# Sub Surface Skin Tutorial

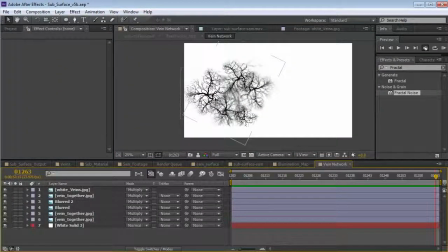(16:37)
Maybe get some of these veins away from his eye a little bit. Let's see.
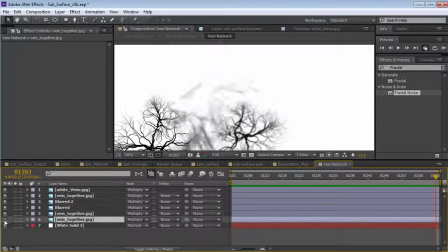(16:45)
Not that one, this main one. Maybe just kind of move it over.
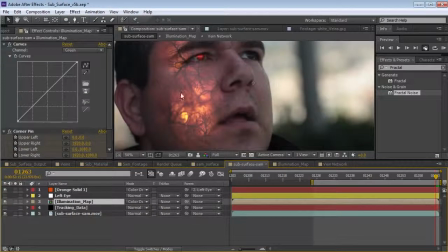(16:50)
Also, if I want to block out his eye entirely, what I can do is take our footage of Sam, hit Edit Copy,
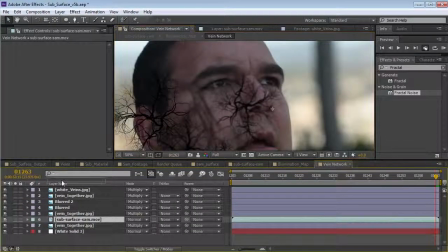(16:58)
paste it into this layer, and then choose Layer, Guide Layer.
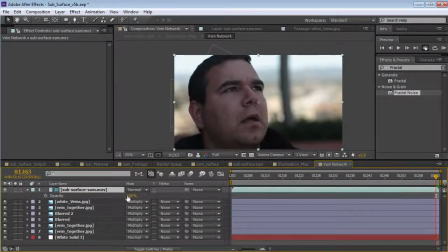(17:04)
And what that will do is allow us to see it in here, but it won't render in the final comp.
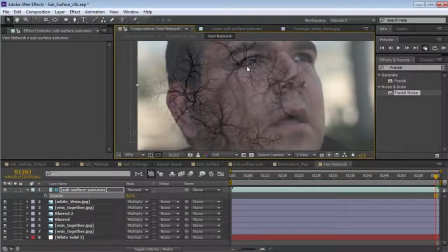(17:10)
So if we come in here, maybe I want to just wipe out the eye entirely, so I can just create a white solid and hide that, and then just create a mask around his eye.
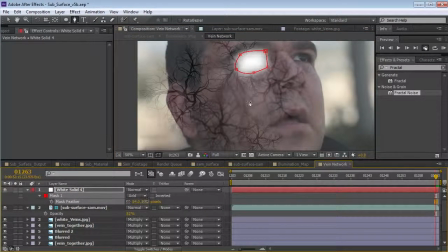(17:25)
Hit F, and this will just wipe out any of the areas that's touching that.
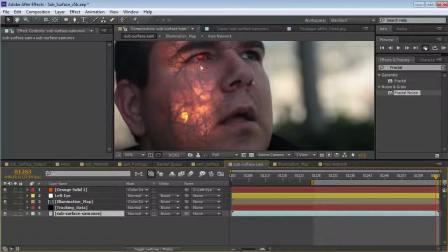(17:33)
So check this out. Now I don't have any more veins coming out of that area.
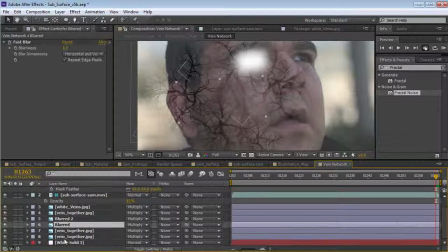(17:38)
But the veins are cool, so you could just play around, scale them down, maybe move them around until you get like a nice, cool look.
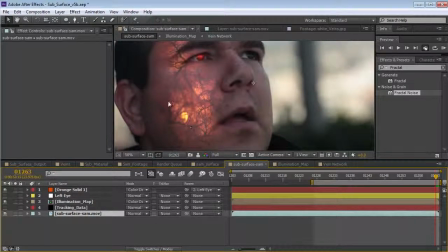(17:48)
I think having some good detail really helps, especially around the edges where it fades out.
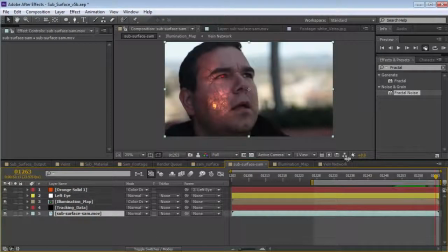(17:54)
And that's gonna just give it a nice, more vibrant look. The other thing we want to do is just sort of like overall color correction.
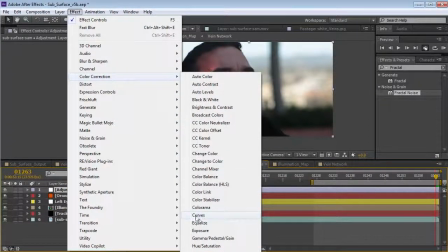(18:02)
So we'll do an adjustment layer, maybe a curves adjustment, and maybe just add a little bit of contrast here.
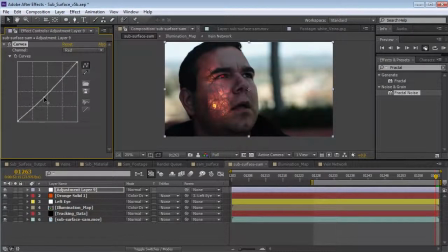(18:11)
Go to the red channel and just bring the red down a touch, and the blue channel, let me just add a little bit of that warmth.
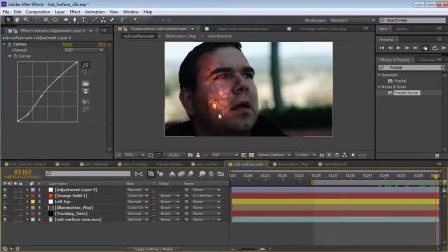(18:26)
Now, the other thing we can do is add some glow. So some glow on top of everything. So what we can do is take this illumination map, duplicate it, and add a big fast blur to it. So there we go. And maybe lower the opacity.
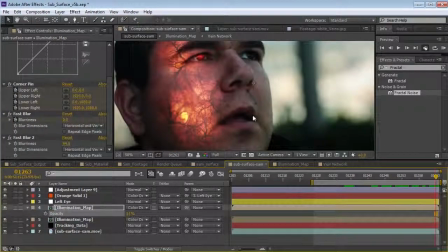(18:45)
And that just creates kind of a more overall illuminated look. Now, the other last thing I think I did is I took the vein network,
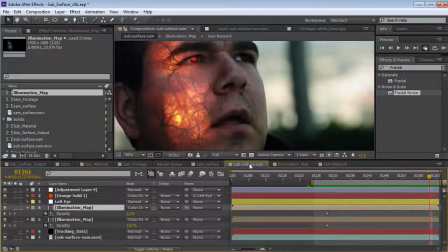(18:53)
just the layer with the veins on it, copied it, and paste it back into the main comp.
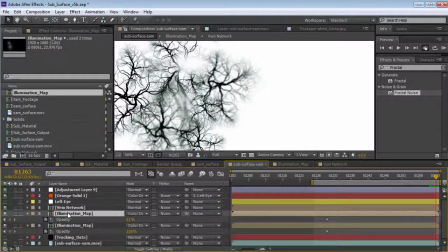(18:59)
Now, I need to paste our tracking data back onto it. So let's take the tracking data, let's see here,
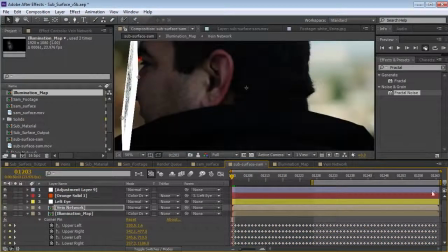(19:09)
and paste it into the vein layer since it's inside of that comp.
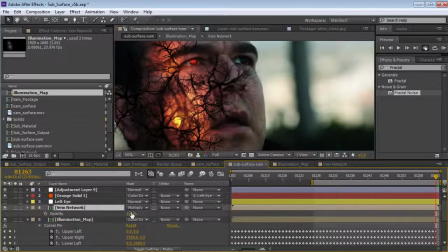(19:13)
And then set this to like multiply and make a selection just around the area here. And then lower the opacity and maybe just a little bit of a fast blur.
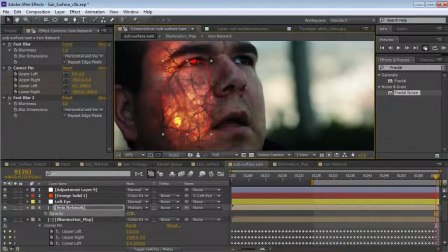(19:34)
Again, this is just a subtle touch. Maybe a color burn might look a little better. Let's see. Shift plus and minus allows you to cycle through the transfer modes. Actually, classic color burn. Classic. All right, guys.
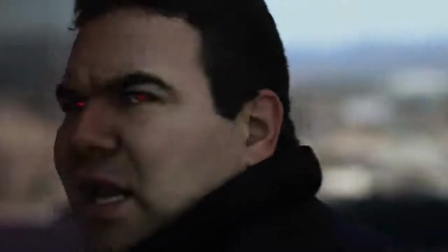(19:50)
Well, I hope you enjoyed the tutorial. Be sure to think about other ways you can use this technique.
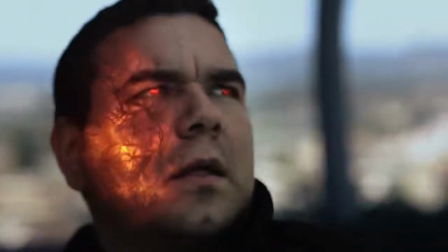(19:55)
Motion tracking faces and all that kind of stuff is a very powerful technique that you could do a lot of different things with. And of course,
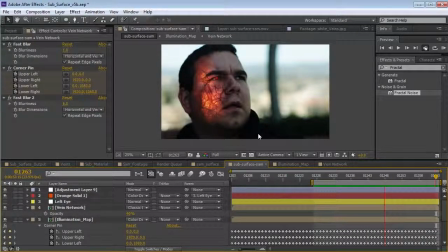(20:03)
be sure to check out the website, videocopilot.net. We have some cool things happening on our blog. Thanks again for watching. I'm Andrew Kramer, and we'll see you next time.